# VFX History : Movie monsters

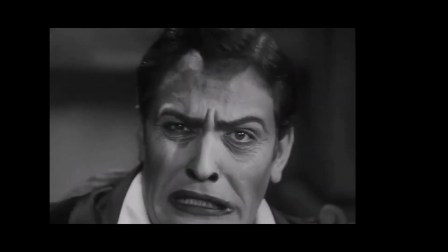(4:09)
Each time the transformation is depicted in that movie, Struss and his team added to the effect, so that audiences wouldn't get used to it and begin to spot what was happening. Like in this one, note the camera move.
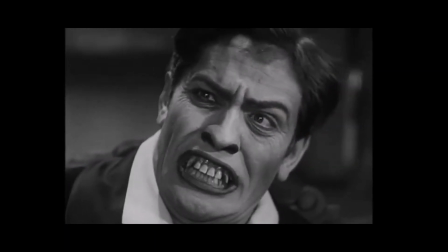(4:22)
That's not hiding a jump cut, but is using misdirection to help hide the filter being added to the camera.
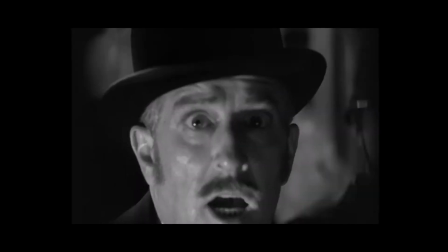(4:33)
And here, we're seeing multiple dissolves being used.
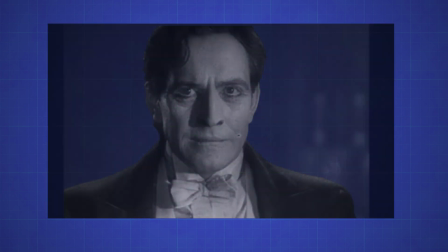(4:36)
To make this transformation work, with the different stages of makeup, the filmmakers used a second camera mounted alongside the movie camera.
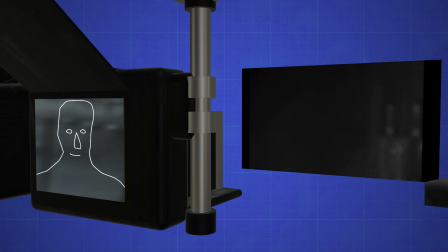(4:49)
They drew the actor's position into the glass, stopped recording, added makeup, and shot a further second or two of footage.
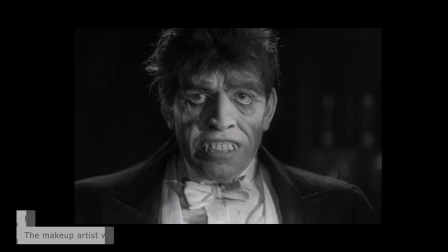(4:55)
In this way, they could line up the actor's performance over several hours,
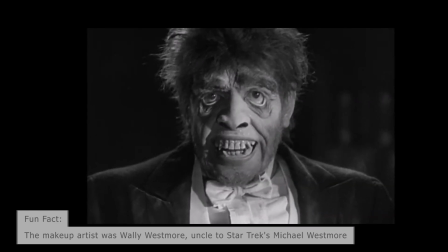(5:01)
It was a clever way of bypassing the limitations of no live video preview.
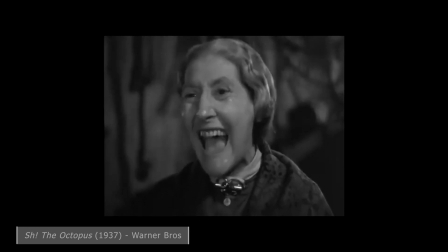(5:08)
The clip we saw at the start of this video is 1937's Shh, the Octopus.
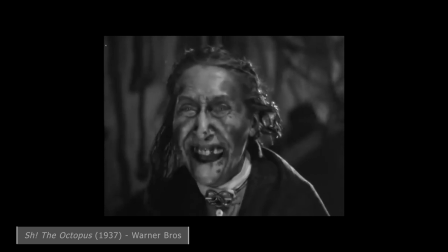(5:14)
For that production, Struss was fully embracing misdirection.
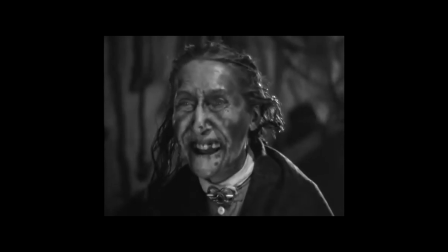(5:19)
The wig removal gets the audience to look elsewhere as the filters change.
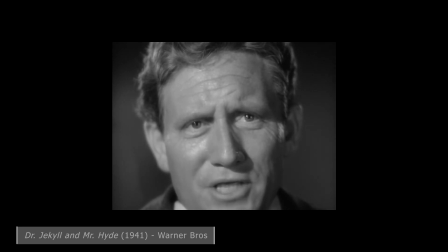(5:26) I'm Dr. Jekyll.
By 1941, Spencer Tracy repeated the dissolve trick while performing dialogue. Personally, I don't think it's as effective as the filter change technique, but the ambition is impressive.
I've done nothing.
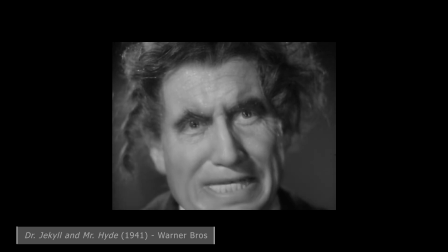(5:46) You're looking for a man named Hyde. Hyde! I'm Dr. Henry Jekyll. I'm Dr. Jekyll.
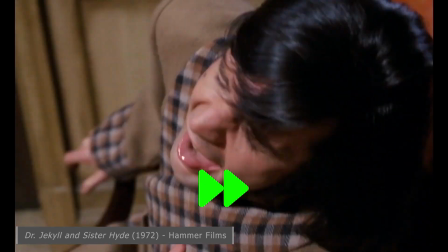(6:01)
30 years later, 1971's Dr. Jekyll and Sister Hyde eschewed any sort of post-processing to produce this transformation.
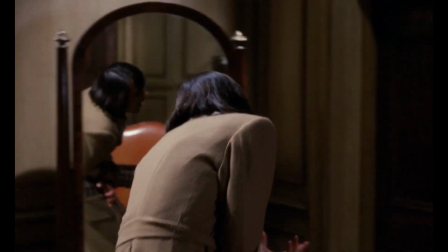(6:13)
It's an incredible shot.
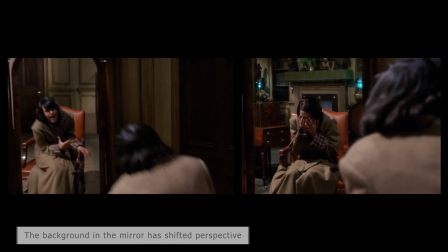(6:15)
We see Jekyll's reflection in the mirror, the camera moves away, at which point hidden crew members must have re-angled the mirror to point to another chair.
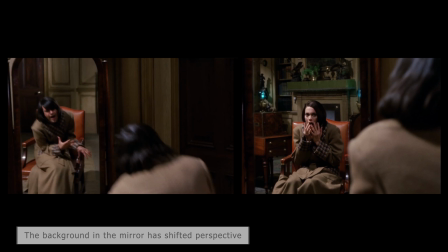(6:23)
Was the camera operator standing in between both actors? It's a magic trick, and a pretty effective one at that.
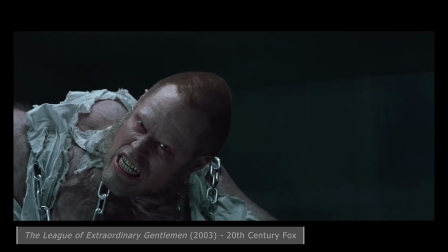(6:31) Pay back if you value your life.
You can go the other way, of course.
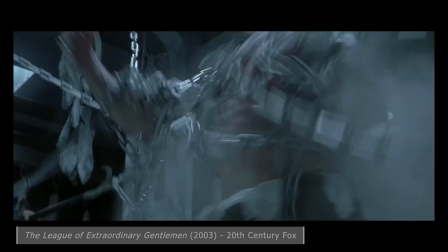(6:36)
2003's League of Extraordinary Gentlemen used flash cuts to transform a forced perspective Hyde back into Jason Fleming's Jekyll.
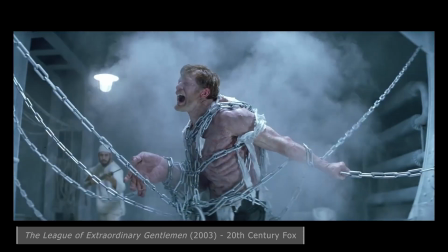(6:45)
My wife and I are divided on this. Personally, I think it works at an artistic level.
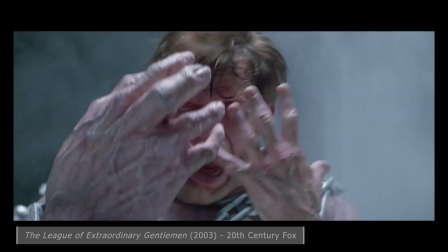(6:50)
She just wrote lol in the research notes.
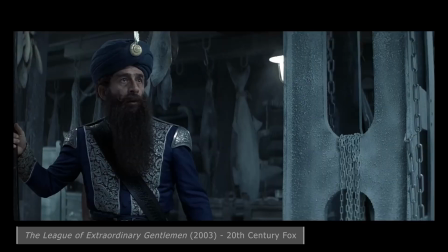(6:53)
I think, like the wider movie, the intent was clever, but the overall execution was lacking.
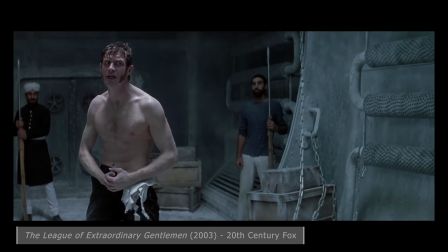(7:02) Dr. Jekyll, at your service.
The other, most famous monster transformation is the werewolf. Werewolf of London? No, don't comment, I didn't get the title wrong. I mean, do comment, YouTube likes that stuff.
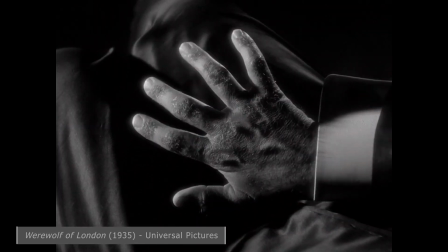(7:23)
Werewolf of London from 1935 used a moving camera and foreground objects to disguise a man slowly becoming a werewolf.
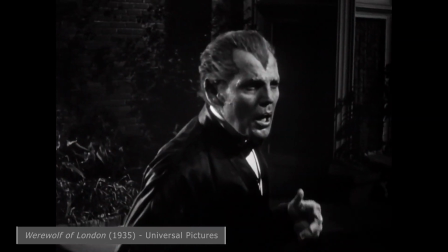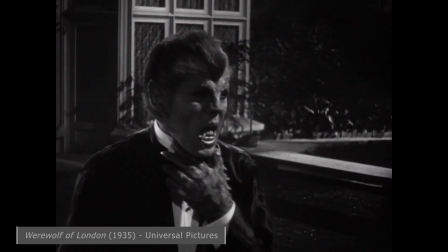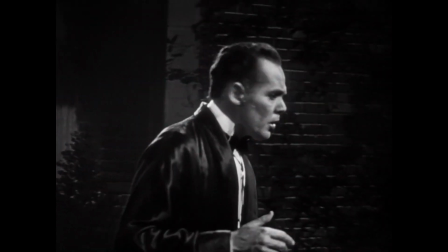(7:42)
I'm just in awe of this shot.
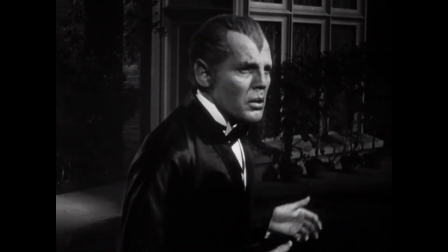(7:45)
At first, I thought director Stuart Walker and cinematographer Charles Stumer devised a method of repeating a camera move for each stage of the makeup.
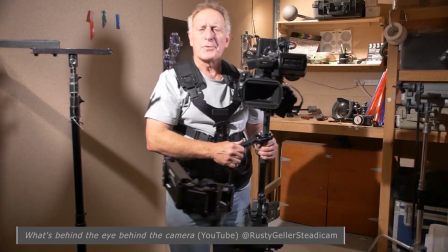(7:53)
When I spoke to camera operator Rusty Geller, he told me stories of expert camera grips moving studio cameras manually with incredible precision.
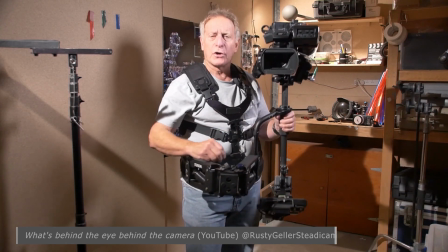(8:01)
So it seemed possible. But after watching the clip way too many times,
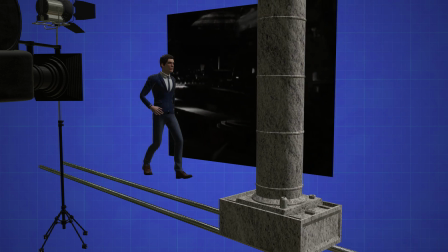(8:06)
I think what we're seeing here is a rear projection background, with actor Henry Hull miming walking in front.
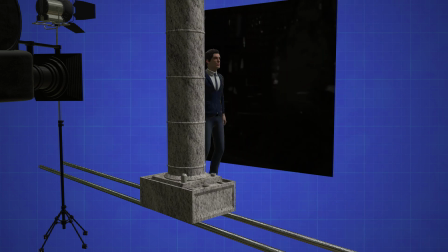(8:12)
The pillars were either moved live by stagehands or added later in an early form of optical printing.